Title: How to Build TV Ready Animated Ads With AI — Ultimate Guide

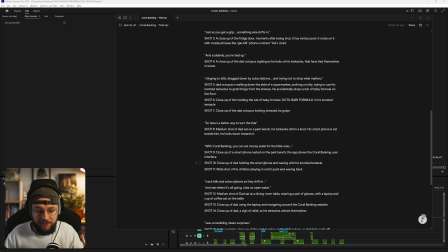And I also had this nice idea whilst I was writing the script of a kind of metaphor.
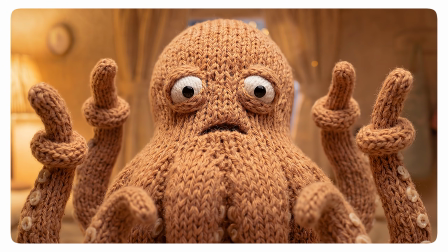And that's this idea that the dad octopus is getting so kind of overwhelmed with his finances that his tentacles end up getting kind of knotted.
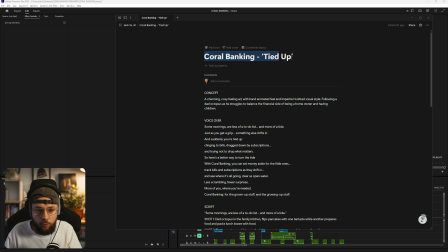And that's of course why the ad is called Coral Banking Tied Up.
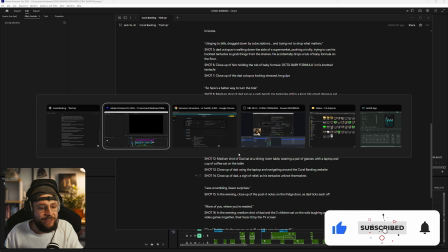So at that point, all of the pieces are set and I was able to return back to Artlist once again,
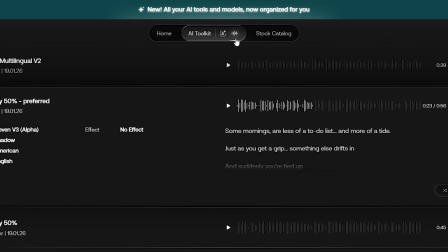this time heading back up to the top banner, the AI toolkit, but now clicking into video and image.
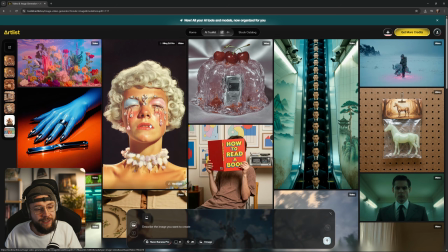And if I just resize the text prompt window here, you can see that we're on the explore page. This is great if you're looking for some kind of inspiration.
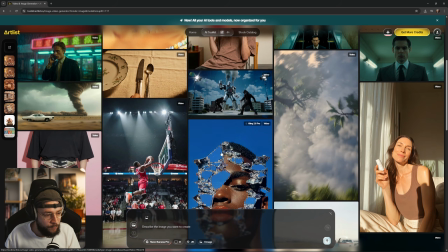There's a lot of really nice varied examples of AI filmmaking and advertising here for you guys to check out.
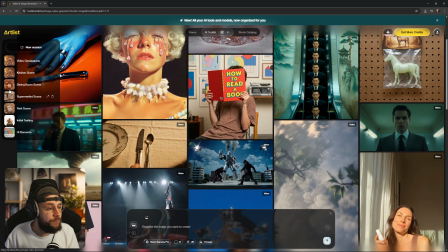Just hover on each one, they're going to automatically start playing. And that's the same for your generations as well, which nicely brings me on to over here.
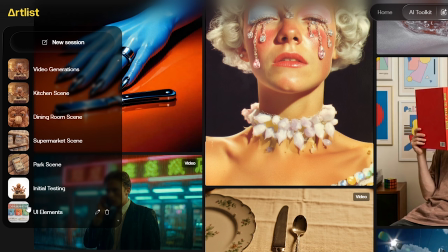You can see all of my different sessions. And I knew that from my script,
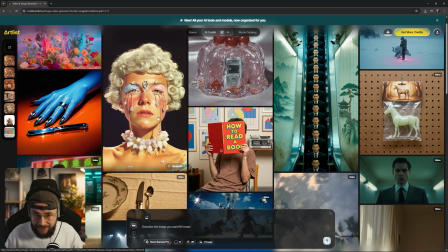I wanted to show some of the Coral Bank's user interface in the phone screen and the laptop screen. So again, it actually made sense to start there rather than generating the starting images for each shot that we go on to animate later on.
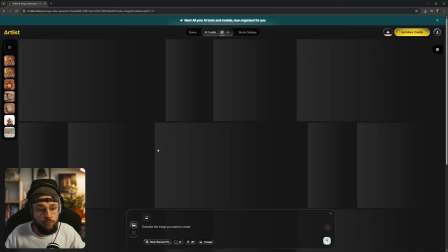I wanted to start with creating the UI elements. So here we are.
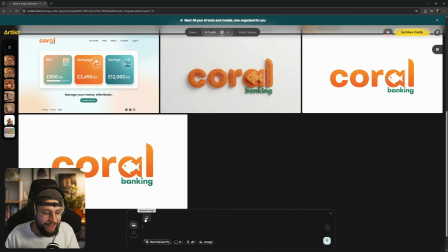So what we're able to do, of course, is go ahead and upload an image.
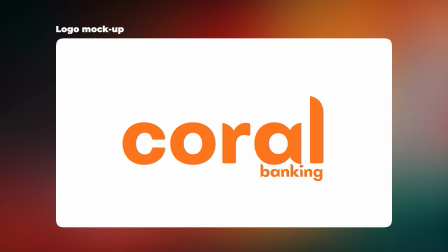I actually created a very basic version of this kind of text, kind of similar font but I fed it into Artlist.
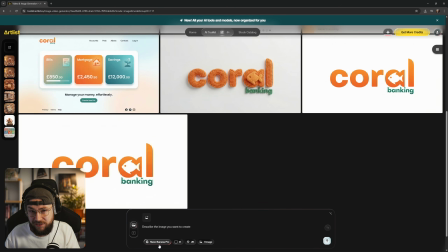I picked the Nano Banana Pro model, which is the same image model that I used throughout this entire project.
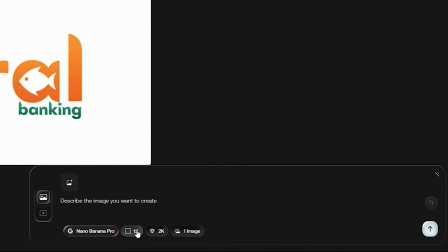I still think it's the best one out there. We're able to go ahead and pick our aspect ratio. Resolution, I always go ahead and set to 4K. We also can pick the amount of images that we wanted back.
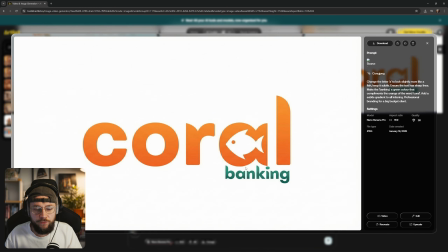And what I did was I took that original very simple reference that I fed in,
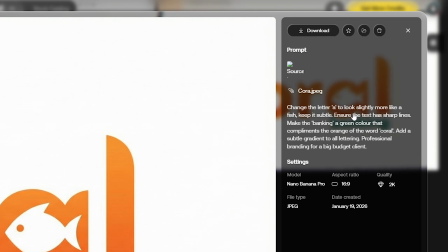and I just asked Nano Banana to change the letter A to look slightly more like a fish. Keep it subtle, ensure the text has sharp lines. Make the banking a green color that complements the orange of the word coral. Add a subtle gradient to all lettering, professional branding for a big budget client.
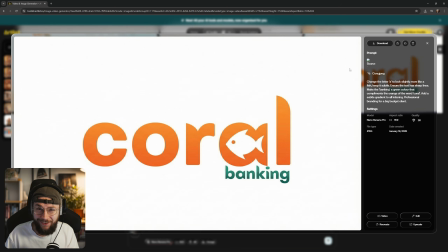And what we got back was really, really nice, exactly what I was after.
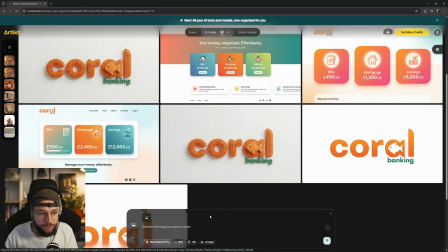But really, this was just the first step, because later on, we go ahead and run it through this.
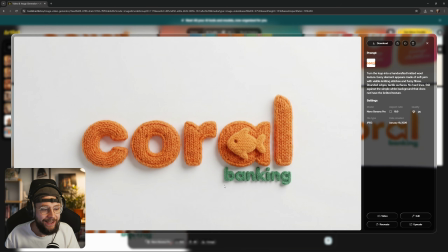We take that very graphical looking logo and turn it into this knitted style. And I have to give a shout out to Mayor King AI. He posted some really nice text prompts the other day, and I was very much inspired to replicate this knitted style.
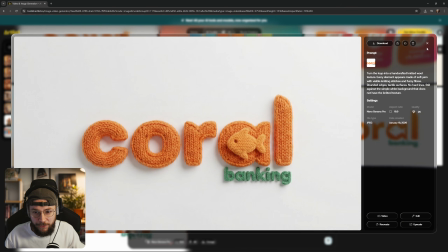Really went on to inform the aesthetic of the entire advert. It's a very cool workflow to be able to take these graphics and run them
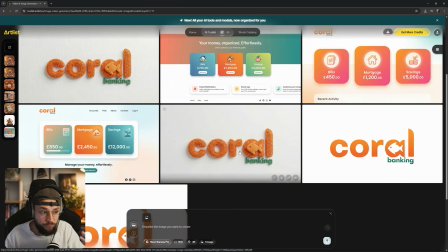through a completely different style to really bring them to life and give them more character.
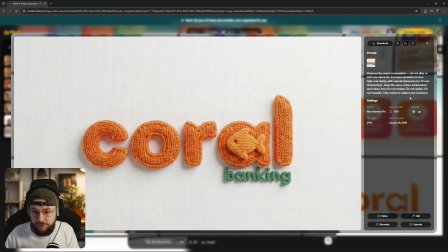And then I went ahead and ran that through the upscale prompt. This is something that PJ Ace has been doing recently as well.
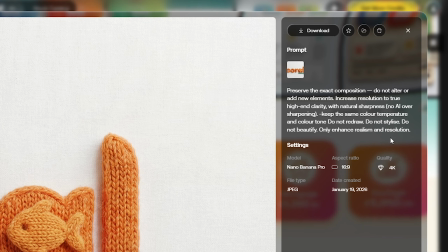You can see it's a very collaborative effort. You can learn a lot from other creators in the AI space.
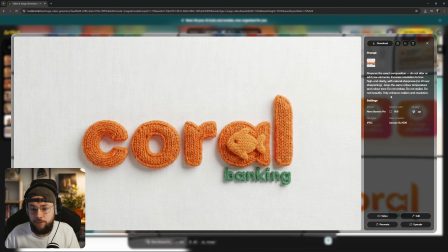Hopefully you guys can see that by running it through this prompt here, which is kind of trying to upscale, increase the sharpness,
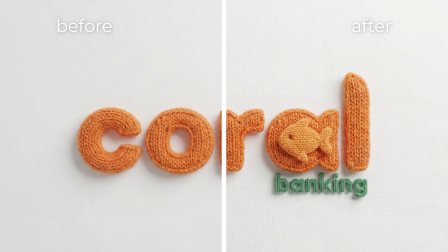increase the fidelity of the textural elements, we end up getting a really nice result here from Nano Banana Pro.
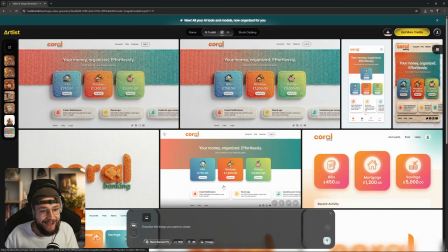And really we're starting to build up the aesthetic of the entire ad, even though we haven't even created any of our characters yet. I actually didn't end up using the web-based layout in the ad at all. It was just a little bit too complicated to translate into the rest of the kind of quite simplistic feeling knitted style.
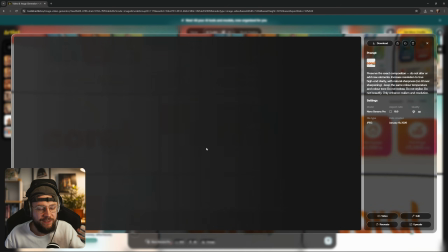But I still think this was a really important creative exercise. And of course, the knitted logo ended up being shown right at the end of the ad.
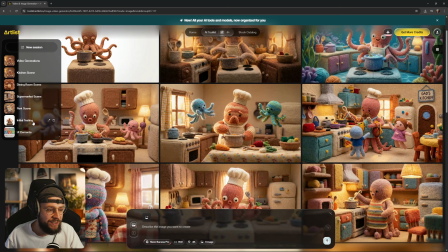So now we went ahead and moved on to this session here. You can see it's titled Initial Testing.
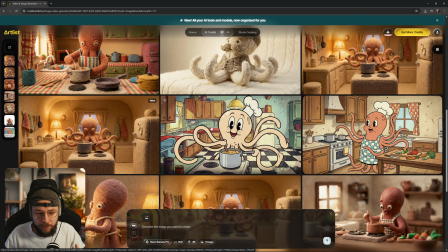This is where we're really starting to get into some character design. And there was one point where I was debating kind of making it like a old-fashioned style cartoon.
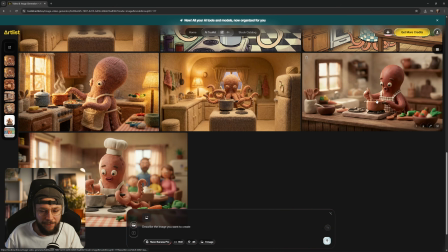Also looked at these kind of clay animation styles as well.